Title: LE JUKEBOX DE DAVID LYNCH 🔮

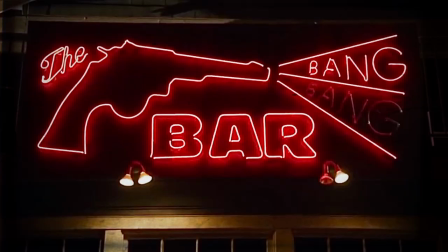On retrouvera la Roadhouse, ou le Bang Bang Bar, dans l'univers de Twin Peaks, le Slow Club dans Blue Velvet,
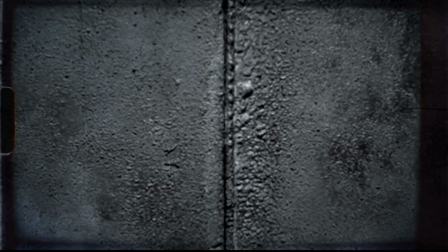le Luna Lounge dans Lost Highway, la scène sans nom, où performera la femme du radiateur dans Eraserhead,
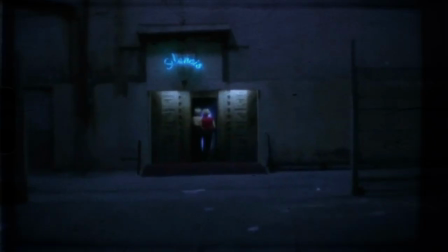le plateau télévision dans Inland Empire, et peut-être le plus connu de tous, le Silencio, de Mulholland Drive, étant aujourd'hui un véritable club privé et huppé de Paris, designé par Lynch lui-même.
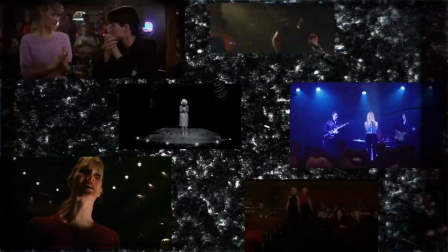Tous ces lieux de spectacle, où le réalisateur s'amusera à poser ses personnages, généralement dans le noir, nous inciteront littéralement à tendre l'oreille quand notre vue sera limitée.
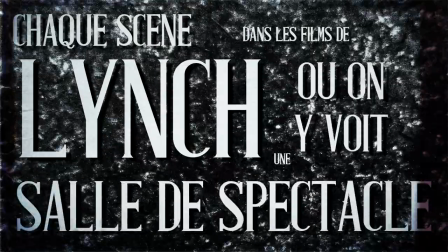Chaque scène dans les films de Lynch où on y voit une salle de spectacle sera une scène clé et majeure de ses œuvres.
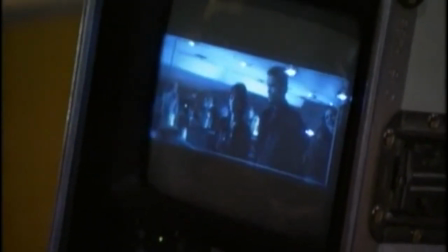Il y a plusieurs raisons à ça, mais la principale résidera dans le fait que pour David Lynch, le langage des mots est extrêmement limité, et c'est pour ça qu'il préférera le langage de l'image,
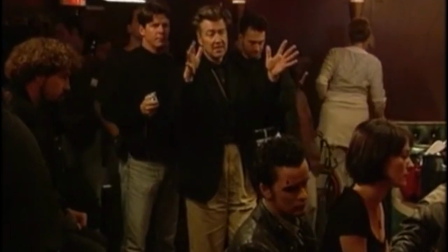mais de l'image alliée au son. Somme toute, le langage poussé à son paroxysme de l'audiovisuel.
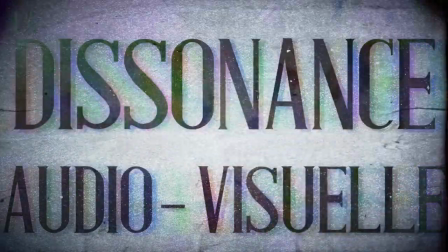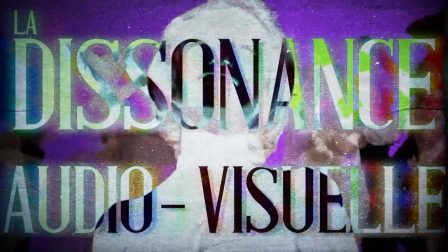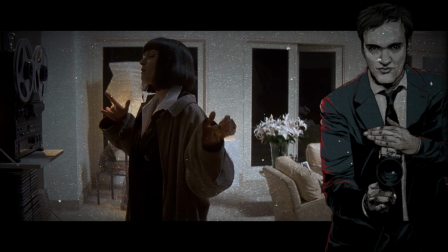Si Quentin Tarantino crée des playlists pour préciser le caractère et l'originalité de ses personnages déjà écrits et composés pour ses films,
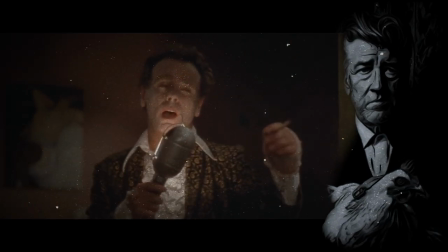pour Lynch, c'est la musique qui fera émerger les personnages et histoires.
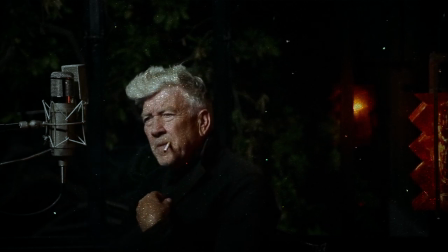Comme une relation aussi scientifique que philosophique de cause à effet, David Lynch écoute pour voir.
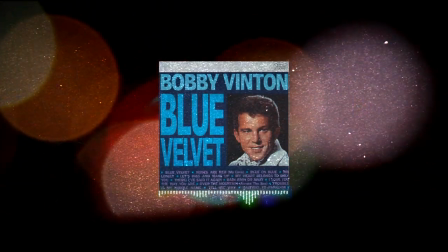Dans un taxi, il entendra la version de Blue Velvet de 1963 par Bobby Vinton,
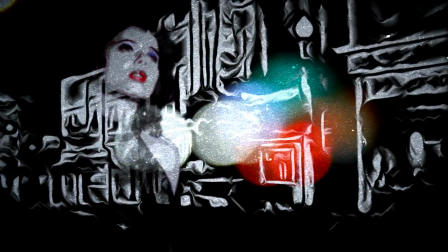et elle lui inspirera l'image d'une femme meurtrie, à la peau blanche et aux lèvres rouges écarlates, perdue dans une allée sombre,
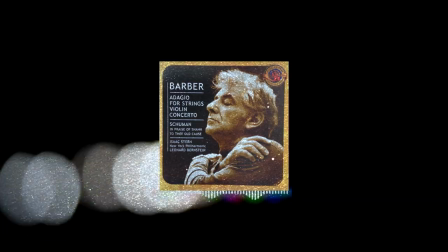remplie de dangers dans un quartier typiquement américain. L'Adagio for Strings de Samuel Barber lui montrera directement la dernière scène d'Elephant Man,
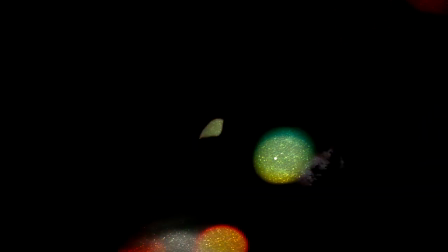pendant que l'électro-pop rock de David Bowie, I'm Dangerous, lui donnera tout naturellement l'histoire derrière Lost Highway.
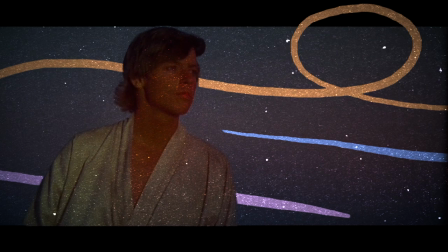Si pour beaucoup de réalisateurs la musique accompagne leurs images avec douceur et naturel, pour Lynch, la musique scindra totalement la scène en deux, en apportant de nouvelles couches d'inspiration, des sentiments contradictoires ou une nouvelle notion de temporalité,
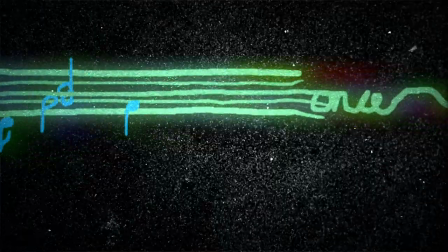caractérisant de manière générale la musique de ses films, pop ou scoré, comme la narratrice principale de ses films.
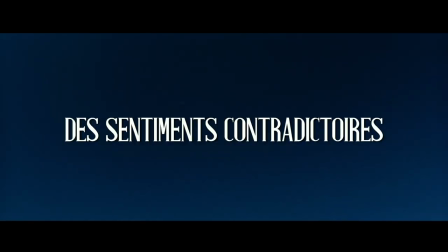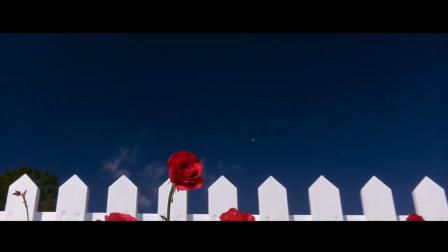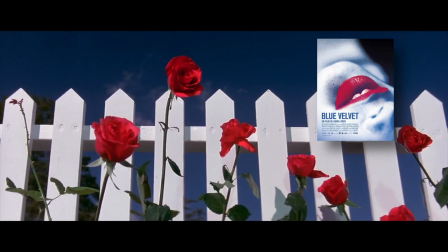Ça, c'est la scène d'introduction au film Blue Velvet de David Lynch, réalisé en 1986.
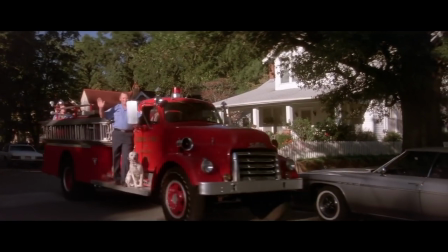Directement plongé visuellement et musicalement dans une Amérique puritaine, colorée, chaleureuse et douce,
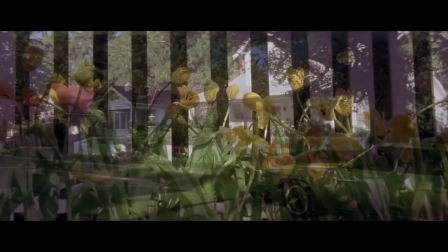le spectateur se détend et se surprendrait même à chantonner avec Bobby Vinton ce hit des années 50.
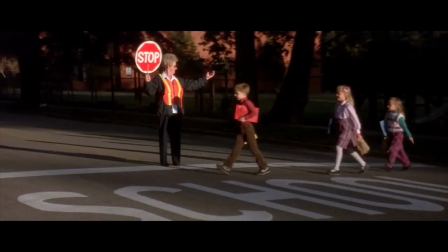Les fleurs sont belles, la pelouse est fraîche, l'innocence, l'amabilité et le respect mutuel sont mots d'ordre, alors que le romantisme des paroles symbolise parfaitement ce voisinage idyllique.
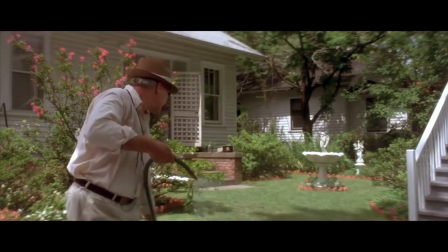Et puis, il y a ça.
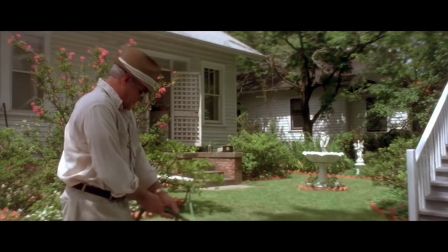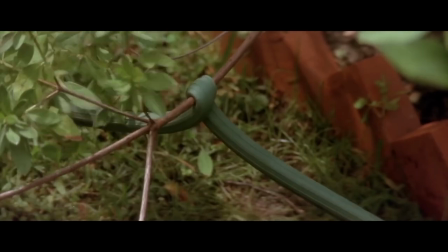Et ça.
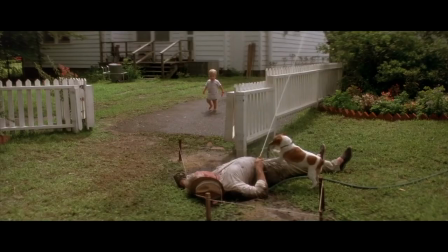Comme trahi par Lynch, la bonté de cette scène vire très vite au cauchemar, alors qu'on voit cet homme mourir sur sa pelouse, encore humide.
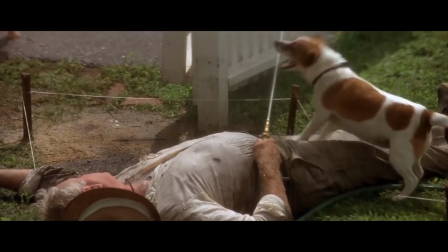Le bien et le mal s'alignent, tandis que le corps est visité par ces deux êtres purement innocents et inconscients.
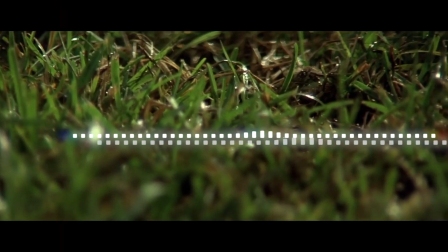Alors que la musique, comme contaminée par une tragédie qui reste à venir, s'éloigne avec un écho menaçant,
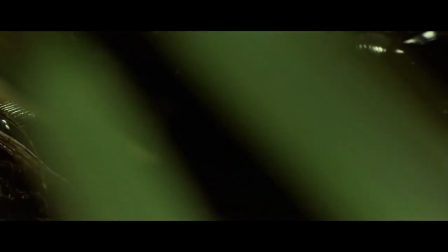notre vision n'est plus qu'occupée que par ce mal, par cette face cachée de l'Amérique, dans ses profondeurs,
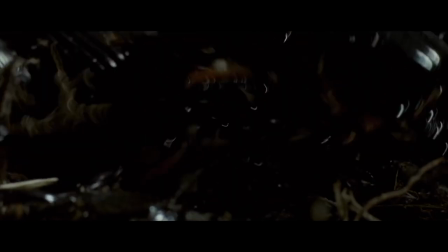là, sous nos pieds. Cette Amérique en fait morbide, cannibale et sadique, qui prendra bientôt le premier rôle de ce long métrage.
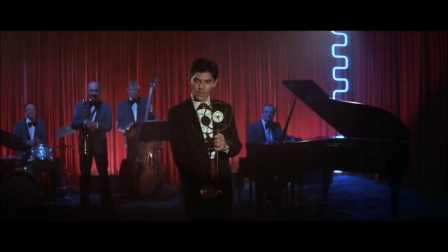Ladies and gentlemen, the Blue Lady, Miss Dorothy Valance.
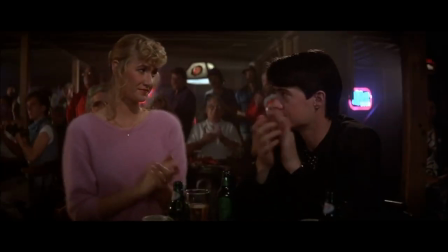Car un peu plus tard dans le film, on verra ce personnage de Dorothy Valance chanter de manière diégétique une reprise de cette même chanson au Slow Club,
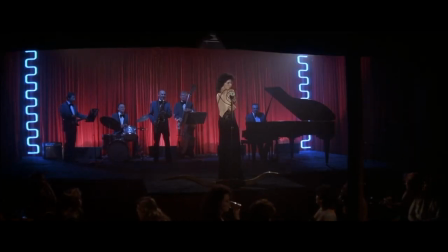symbolisant la première rencontre entre notre héros Jeffrey et notre élément déclencheur, Dorothy.
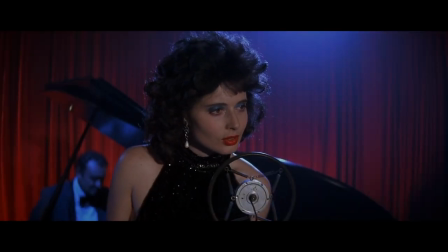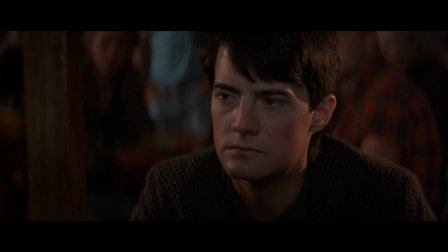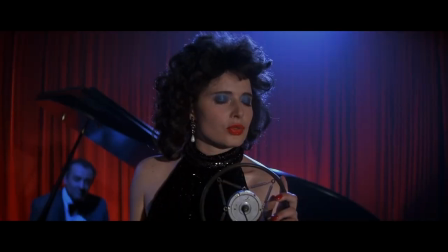Cette reprise si lente et triste de Blue Velvet, surtout en comparaison au titre original des années 50, viendra nous dire tout ce qu'il faut savoir pour avancer dans le film.
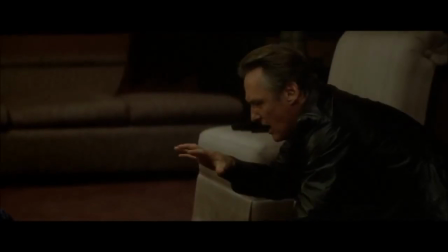Dorothy, c'est ce personnage que Jeffrey devra sauver, et que Frank, l'incarnation du mal en puissance, voudra humilier.
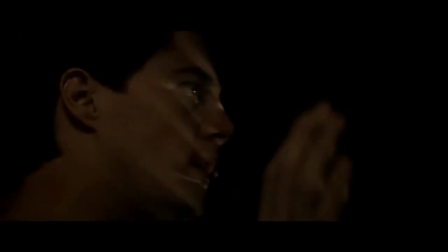Alors que cette robe en velours bleu est censée être l'élément le plus romantique de la chanson,
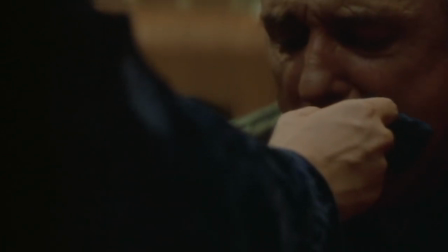Lynch le métamorphosera comme l'objet de torture principal du film, détruisant avec ironie le seul repère que nous aurions pu avoir,
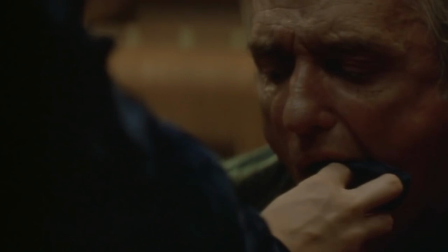spectateurs.